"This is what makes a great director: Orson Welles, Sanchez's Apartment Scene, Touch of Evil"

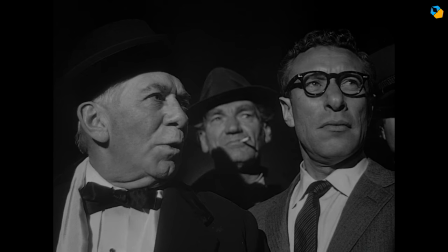7s Here comes Hank at last. Vargas, you've heard of Hank Quinlan, our local police celebrity?
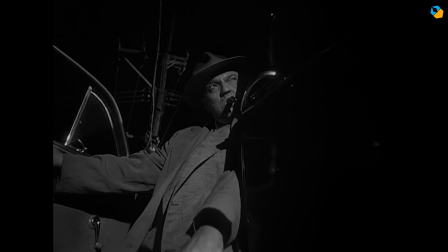13s I'd like to meet him. That's what you think.
Quinlan is a legend cop, and Mike Vargas is out to burst his bubble.
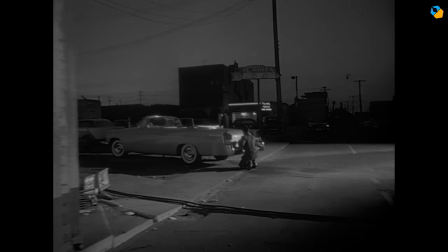21s
Mike is Mexican, his wife isn't. Someone plants a bomb in a car, and this sets off a chain of events that doesn't end well for anybody.
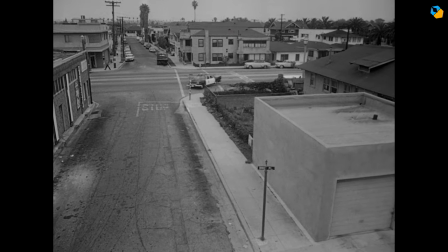29s
Their investigation takes them, and us,
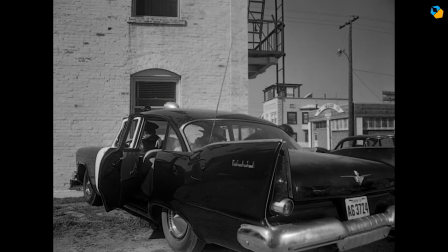32s
to Sanchez's apartment for a 14 minute scene with an average shot length of, wait for it, one.
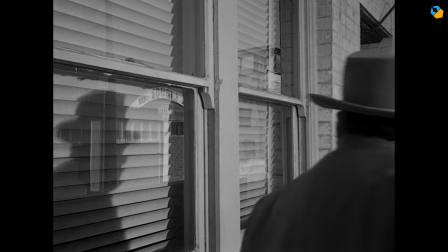40s
This is Touch of Evil, which I believe is Orson Welles' second great masterpiece after Citizen Kane.
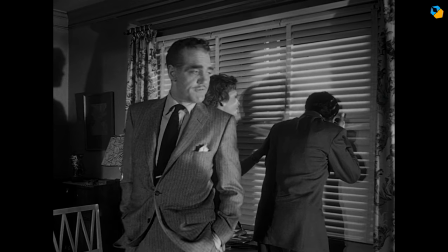47s
There are two things that are special about this apartment scene. If you don't know this already, Orson Welles is the granddaddy of long takes.
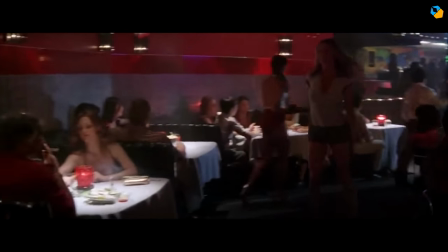55s
He inspires everybody else, who try to do one better, or sometimes just rip off the exact same shot.
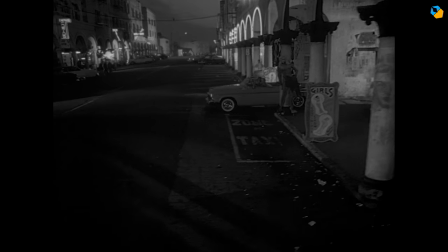62s
In Touch of Evil, the very first scene is a 3 minute long take that is considered to be one of the greatest long takes in history.
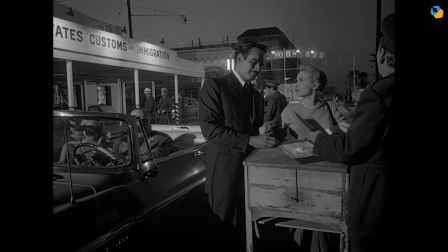70s
But Orson hated people complimenting him on it. It was supposed to draw attention to itself.
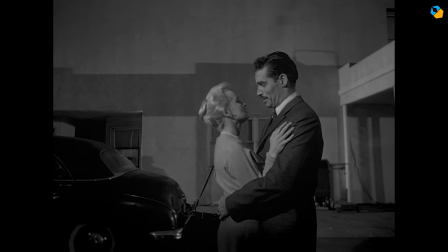76s
He was far more proud of another, longer take, harder to pull off and which was supposed to be invisible.
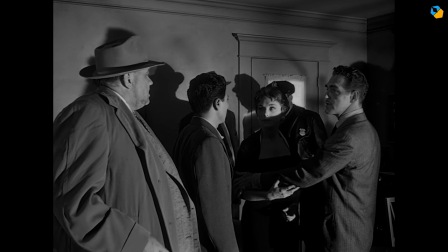82s
This is the scene we're going to analyze. 12 minutes accomplished in one day, the very first day of production.
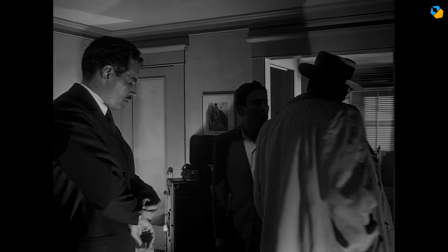90s
Unfortunately, I can't play back the entire scene due to copyright restrictions, so you might want to watch the movie first, even though there aren't any spoilers in this scene.
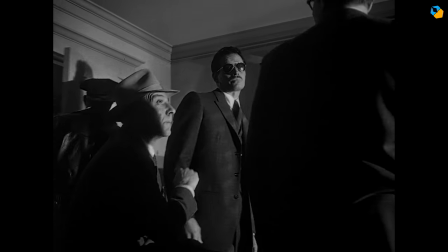99s
What's the major goal of this scene? According to Wells, the aim was claustrophobia.
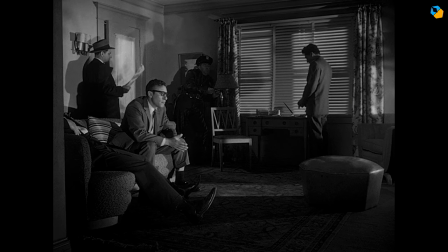104s
We enter this apartment from a wide open space and feel suffocated by the end, like there's no escape.
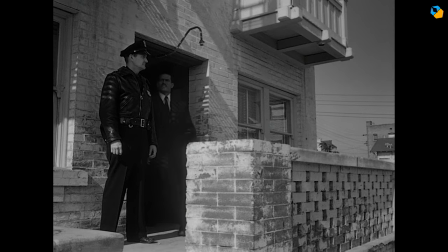111s
The scene is broken up into three sections,
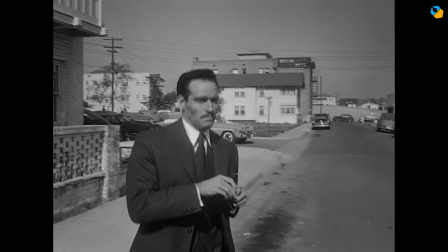114s
with an insert scene where Mike leaves briefly to speak to Susan, but the entire scene was shot together.
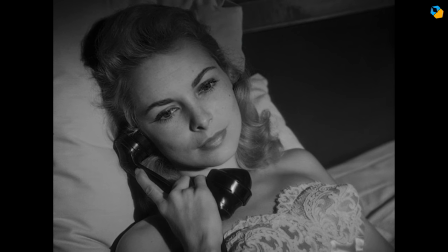120s
They rehearsed the choreography till about 5.30pm, and by 6.10pm the scene was done, all 12 minutes of it.
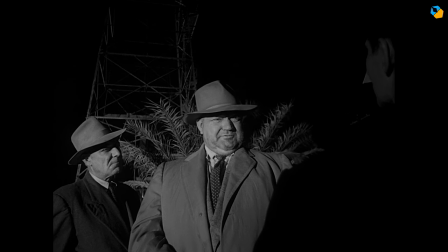128s
At this point we already know Quinlan hates Mike, but it's in this scene we are made aware of everyone's true nature.
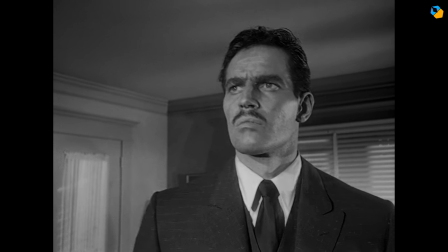135s
Mike is our representative, so it's his point of view we are following here.
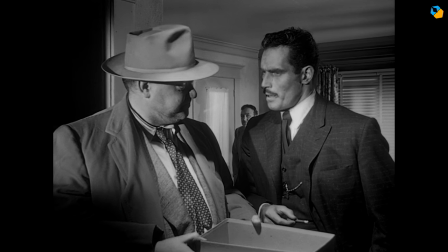139s
And even though by the end of it Mike can't prove Quinlan's deceit, they both know Mike's right,
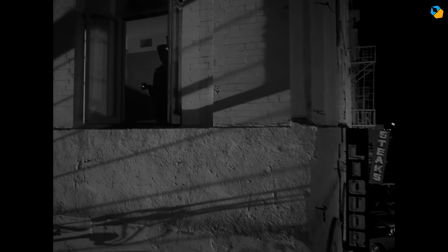145s
and we know he's right, so it's a pivotal scene that alters the lives of everyone in it.
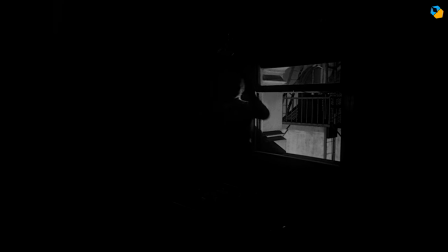150s
This entire film is about betrayal. Everyone is betrayed by somebody.
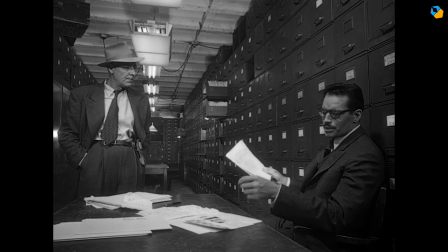155s
The question posed in this movie is, who's the boss, the policeman or the law?
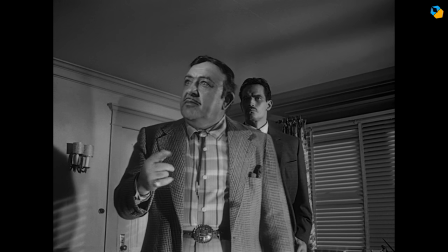161s
The scene must encompass these themes while driving the story forward. The biggest challenge for Wells was that it shouldn't feel staged.
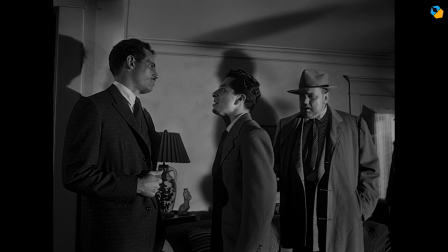168s
You shouldn't feel like you're on a set. set. In fact, this is the only set used in the entire movie.
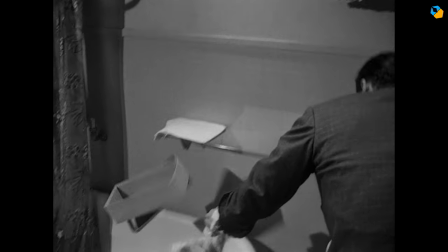174s
Everything else was shot on location. You can be certain Wells wanted the long takes specifically for this scene because nothing else would have worked.
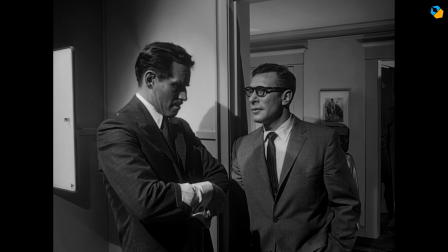182s
He believed cutting away would give the audience too much room to breathe, which would have been counterproductive.
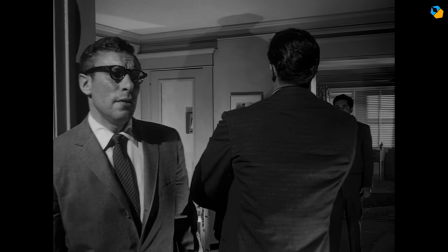188s
You must bear witness, feel caged with no way out. Let's understand how Wells achieved this goal with camera angles, blocking, and cinematography.
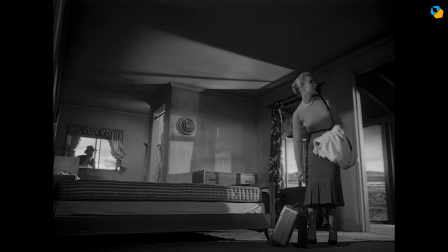197s
First off, Wells shot this film and composed it in the Academy aspect ratio,
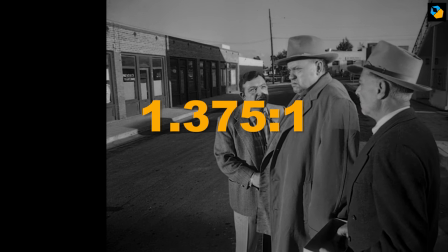202s
however the time the goal might have been to distribute it in 1.85 to 1.
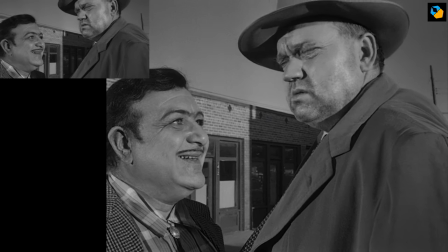208s
Eventually, there are two versions, and I'll inset the 1.85 version because I personally prefer the Academy composition for this movie.
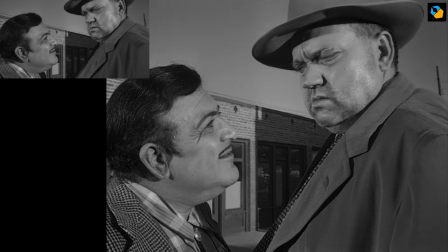216s
Ironically, for this scene,
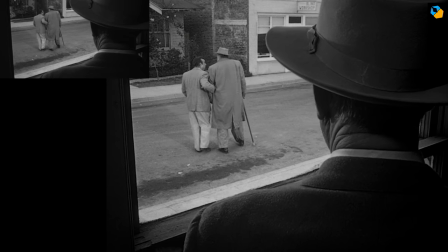219s
the 1.85 works better in raising tension and increasing the feeling of claustrophobia, so you make up your own mind.
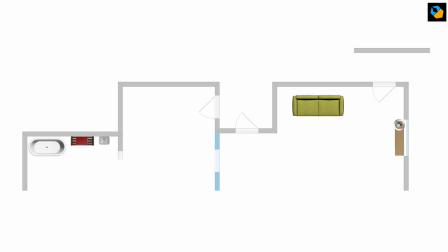226s
The apartment itself is simple. There are three main rooms and a closet. The wall behind the camera doesn't exist. Two walls, shown in blue, are detachable. There's one mystery element about this set.
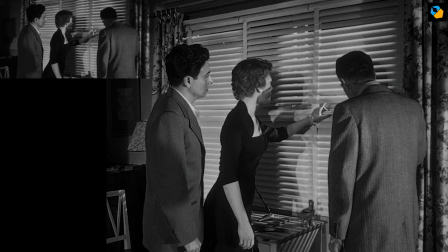238s
I'll tell you at the end, see if you can find it. Notice the blinds on the door. Both are closed.
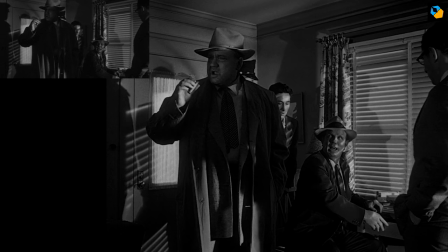244s
It's a hot day, but also the world outside doesn't exist for this scene. Even the policemen extras can't escape this room.
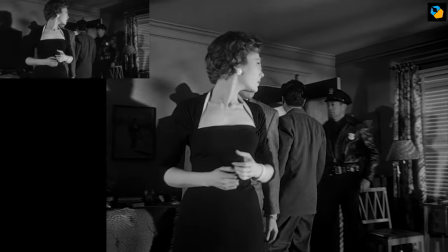251s
We're all trapped here. there. Quinlan enters, and the composition clearly draws attention to him.
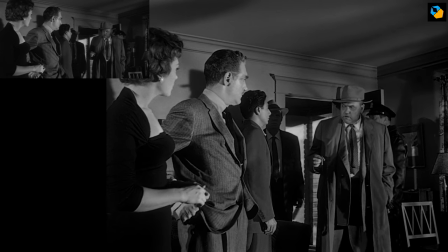257s
Then he walks up and increases in size, exactly like he did in Citizen Kane.
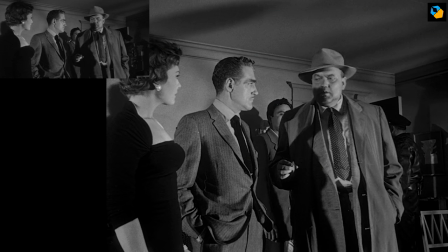262s
Notice the depth of field. You don't get this without going to f4 or f5.6 with a wide angle lens.
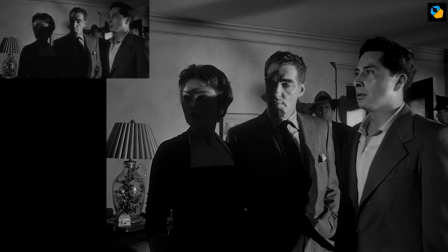270s
Then Quinlan goes out of frame. What the hell is he going to do? We feel the suspense already, and it's only been a few seconds.
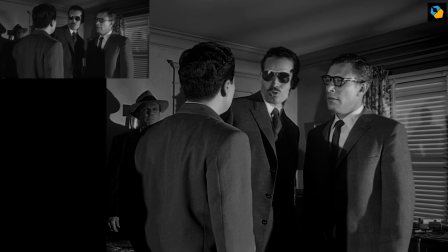278s
When Sanchez turns to the back, we are introduced to the next batch of characters, the good guys.
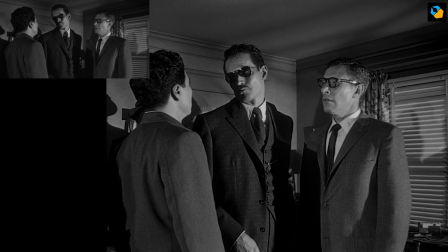283s
See how they're the same size? Also, notice Mike has glasses on. When you walk into a high contrast situation in real life, you won't see anything with sunglasses on. So why does he choose to wear them? More importantly, why does Wells want him that way?
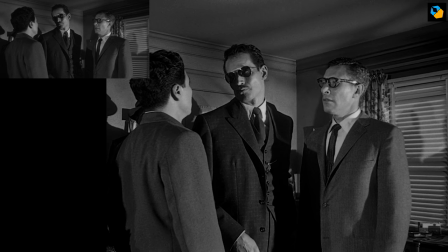299s
We're more distanced from Mike. The glasses are a barrier, until Quinlan forces him to take them off.
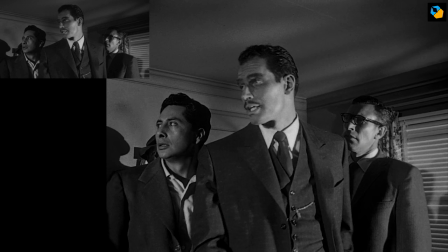304s
Now he's accessible to us and Sanchez. Very subtle. By now Mike is biggest in the frame. He's taking control. We identify with him automatically and we didn't even know we got played.
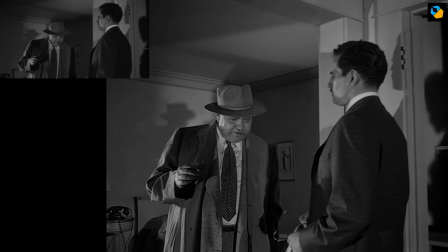317s
When Quinlan shows up again, we're now watching him from Mike's point of view.
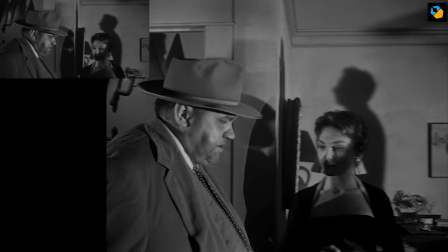322s
They're the same size in the frame. Using Hansen as an excuse, we pan right and Quinlan sits down, down, again the center of attention.
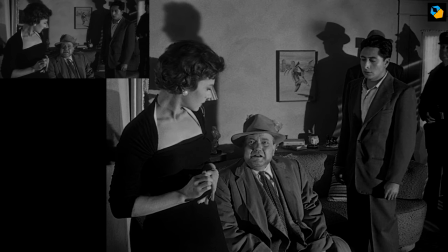331s
This is Wells at his best. He can make a person be small but feel large at the same time.
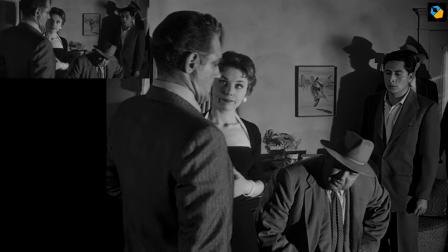336s
I'll tell you in a bit how he does it. When the lawyer intervenes, he protects Marcia, and Quinlan is forced to give up his powerful position.
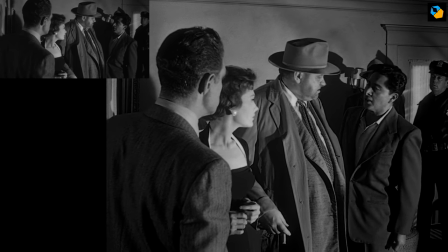344s
Sanchez butts in as well, and you can see how for a second Quinlan has no power. He has to let the woman go.
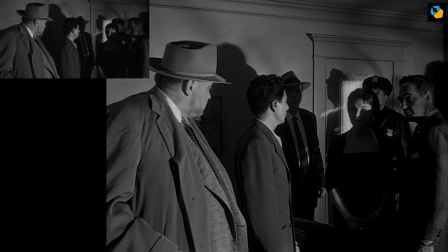351s
Of course, she has no further role to play in this movie. but then, why is she in the scene at all?
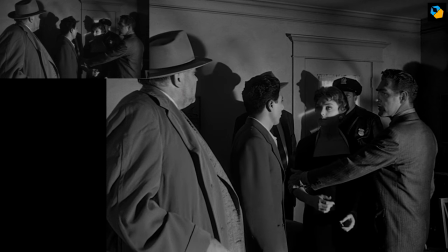357s
Simple. Marcia was Sanchez's anchor, and when she leaves, the noose gets tighter around his neck.
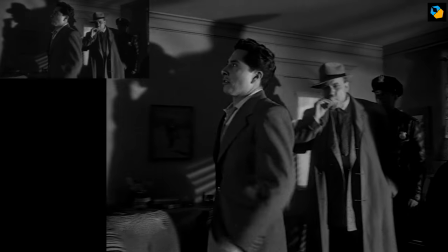363s
He's now alone, completely at Quinlan's mercy. He has to turn to Mike. See how he is positioned between the two?
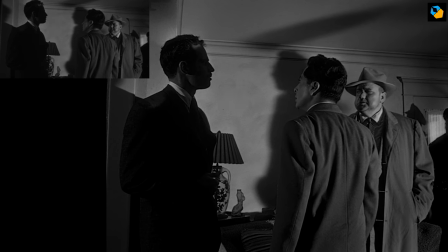370s
For a second, we start to believe Mike is going to help him until...
It's all right with me.
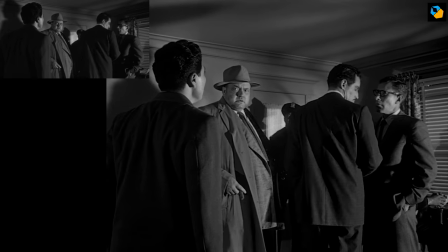375s I'm sure he's just as unpleasant in any language. Unpleasant?
And now, Sanchez is out of the group.
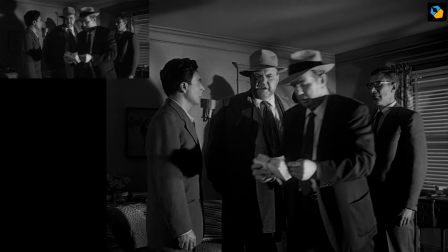381s
Mike has to leave to phone Susan and Casey is used as bait so we can follow him.
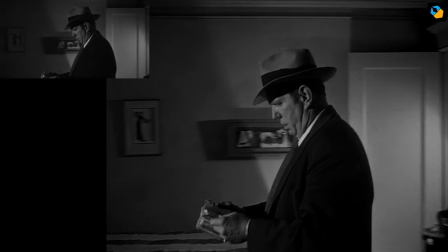386s
This is an important plot point, so the audience must be fully attentive here.
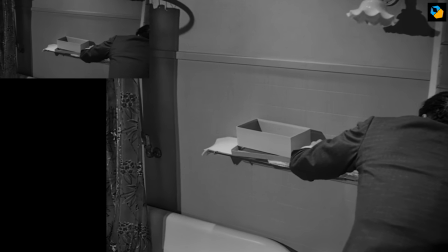390s
We are finally alone with Mike in the bathroom, and Wells immediately draws attention to the empty shoebox.
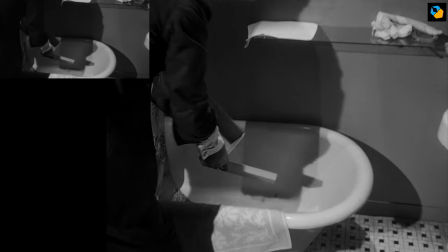397s
He makes sure Mike knows, and we know, it's empty.
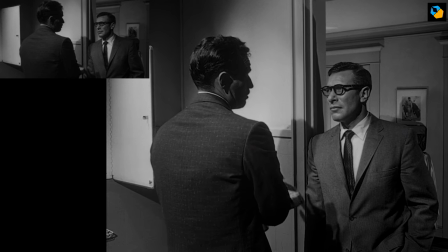401s
This next bit of dialogue is to show Mike has his own ideas about this case, which will prove to be wrong as the movie goes on.
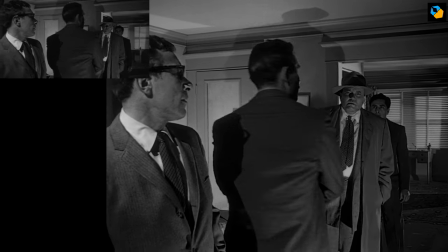408s
Once again, we have the same composition for Quinlan. You can't escape him, he's everywhere.
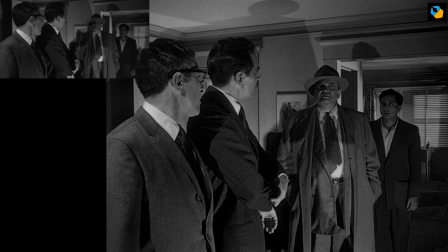414s
Wells wants us to feel the same as Sanchez. Sanchez once more takes his place between them.
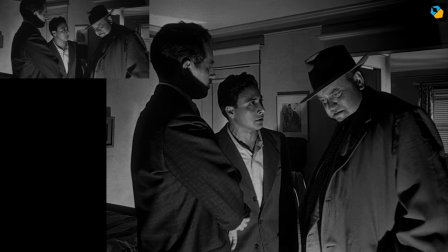420s
Now that we know Mike has his doubts, this is an opportunity for him to start supporting Sanchez.
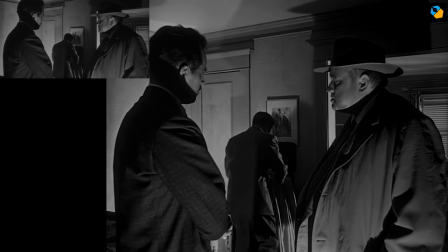426s
But he declines. It's a waste of his time, because as we know, he's worried about Susan.
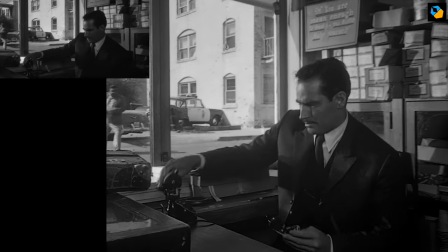431s
At this point, we cut to the exterior location.
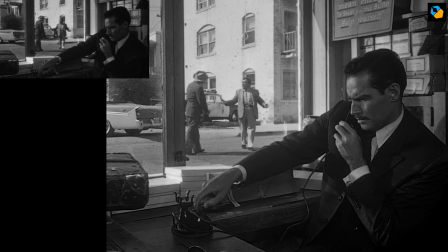435s
This kind of deep depth of focus is not only beautiful to look at, but more importantly is all about economy and deception.
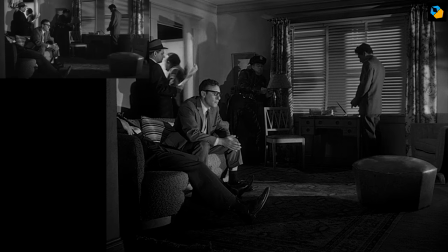444s
Two more characters enter, Grandy and Menzies, both have important parts to play in this movie, as the scene prior to this showed.
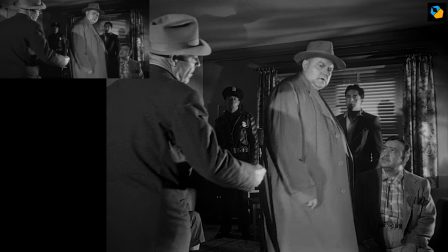451s
They're also complicit, and you can see how Quinlan is placed in the middle again, possibly being played by these two men.
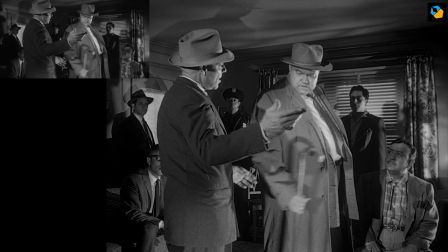459s
He's clearly towering over everybody, but yet Wells manages to make him look uncomfortable.
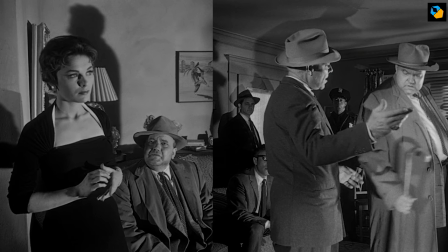465s
Let's stop here and ask ourselves why. Why is Quinlan comfortable here, but not earlier? After looking at it for a while, you might notice Marsh is facing the camera, while Menzies isn't. We can see her discomfort, but we can't see Menzies' deceit. After all, this scene is about betrayal.
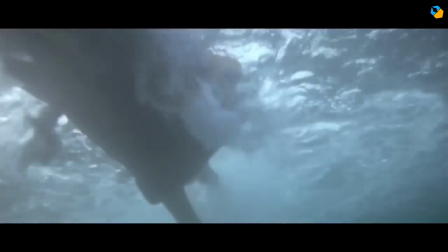485s
What we can't see makes us uncomfortable. Does Jaws come to This simple nuance makes all the difference.
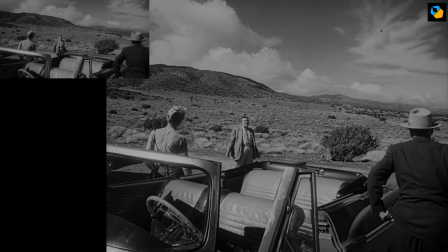495s
A quick note about the compositions. Wells composes in threes for mid shots and the characters dance around each other.
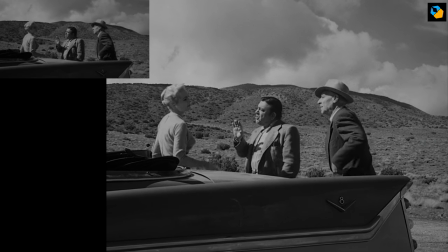502s
The most important person for that beat or mark is always in the middle.